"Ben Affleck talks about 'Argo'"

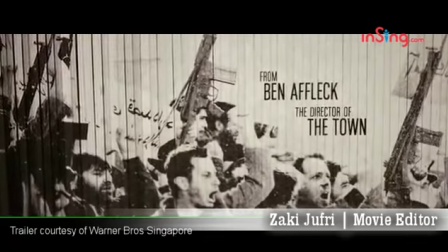(0:19)
Ben Affleck is hoping to go 3-for-3 as a director with his new movie Argo and it seems that he might have just caught a coup.
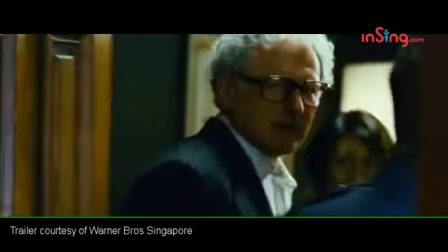(0:26)
The political thriller directed by and starring Affleck Follows the real-life story of the Iran hostage crisis in 1979.
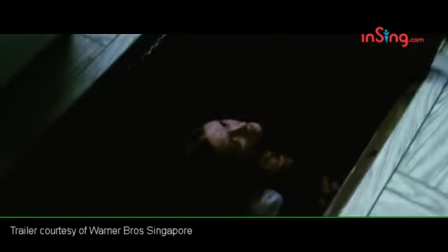(0:33)
The tense film tells the story of a CIA agent who in 1980 arranged the rescue of six American diplomats stranded in post-revolution Iran.
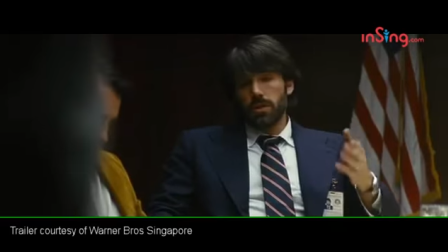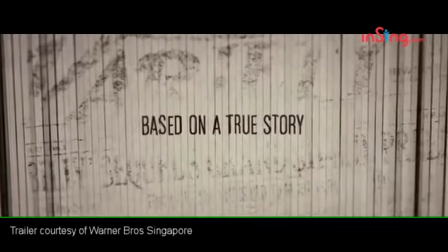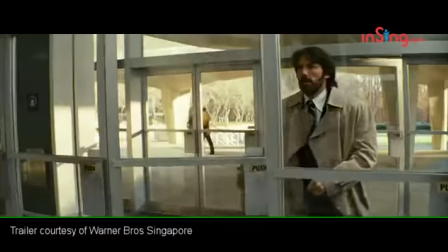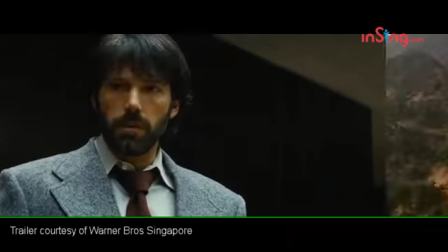(1:00) I fly into Tehran. We all fly out together as a film crew. I need you to help me make a fake movie.
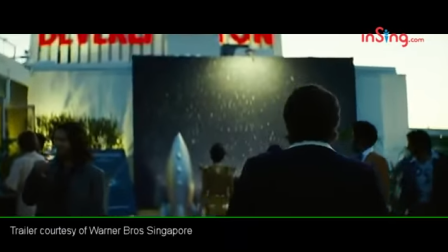(1:05) So you want to come to Hollywood and act like a big shot without actually doing anything? Yeah.
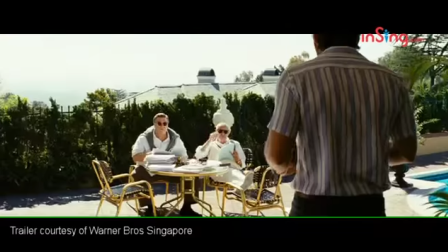(1:10)
With Argo, Affleck manages to weave a detailed, though dramatized account of a politically-charged true-life event with a skewering of Hollywood.
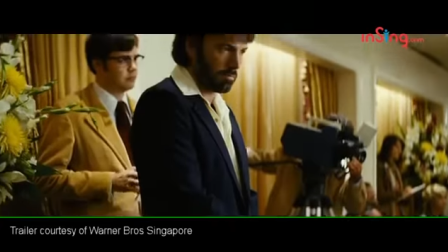(1:18)
We speak to the director, who tells us more about the film.
You don't have a better bad idea than this?
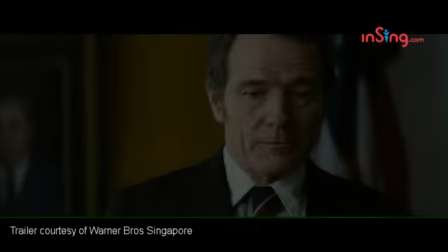(1:25) This is the best bad idea we have, sir. By far.
It is interesting. It's different, you know, although I have to say because I've been an actor for a while, I'm really used to being on a set acting in front of the camera. So that doesn't feel like extra work. You know what I mean? It feels like the normal investment you have. The problem is that the time you take to think about your performance and what you're going to do just takes away from the amount of time you have to think about what you're going to do as a director. So the big problem is just those two jobs fighting over time and you only have a limited amount because as they say time is mine. Sometimes you're sort of peripherally aware of stuff that's going on when you're acting in a scene and you know a lot of actors I think you know acting directing it's about taste you know feeling as though the scene is working or the scene isn't working or liking what's going on with the extras and a lot of actors will you know have the instincts about that so it's not uncommon to have those kinds of you know sensory perceptions while you're working on a movie it's just that you have to sort of learn to cultivate them you know I mean you have to really learn to listen and then I just I just do it a bunch and then go over to the monitor and say sort of did anybody notice anything weird obviously want to have the best actors possible but I also wanted people that I could make look just like the real people because I wanted that correlation that
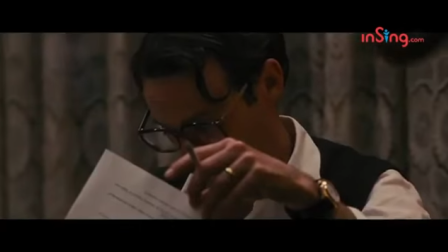(2:48)
similarity was a true story to show people that in fact this is real it really happened and so that you know when you're in a magazine or in a book or at the picture at the end of the movie,
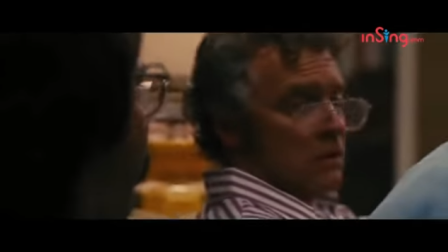(2:56)
you could be kind of struck by the similarities.
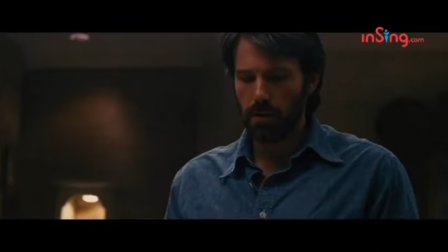(3:01)
But it turned out that mustaches and glasses and a wardrobe kind of goes a long way toward getting people to look like different people in the 70s.
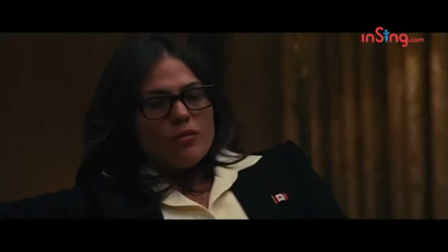(3:10)
And so what I did that I think was helpful was I made them all live in
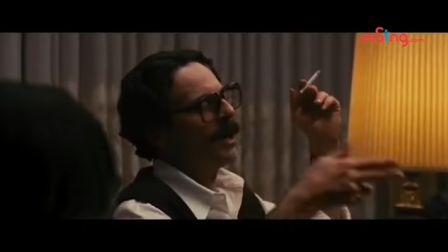(3:16)
the house that they have dressed as their ambassador residence in Tehran,
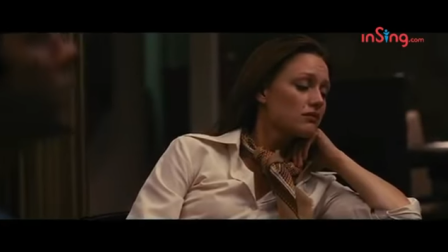(3:23)
and we put the period movies in, period magazines, and books, and their wardrobe, and they had to live, I couldn't find 70s like food boxes,
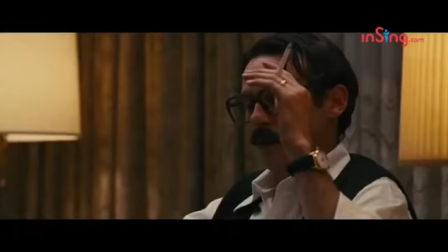(3:32)
but they had to live together and get used to one another, as if they'd been cooped up together,
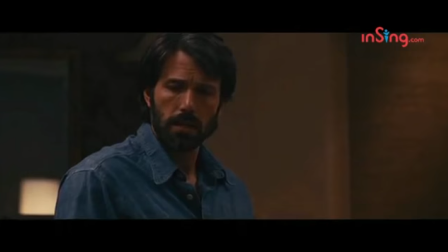(3:37)
and when they got out, you really did, it felt different, it felt like these are people who knew each other in a more intimate way. You know, you say a movie is based on true events, particularly a movie that's as outrageous as this one, and extraordinary, with a thriller and a comedy and a CIA story and all this stuff. You have a responsibility to stay close to the truth. You know, when you tell the audience this is a true story, you have to make it as true as you possibly can. So I kept the spine and the heart of the story is absolutely true. These Americans escaped from the embassy when it was taken over. They stayed with the Canadians. A CIA agent with a Hollywood Oscar-winning makeup artist came up with a plan to get them out that involved pretending they were making a movie. That's all real. John Chambers, the makeup artist that was friends with Tony Mendez, an absolutely real guy. He also looks almost exactly like John Goodman, you know, and he won the first Oscar for makeup. He did Planet of the Apes.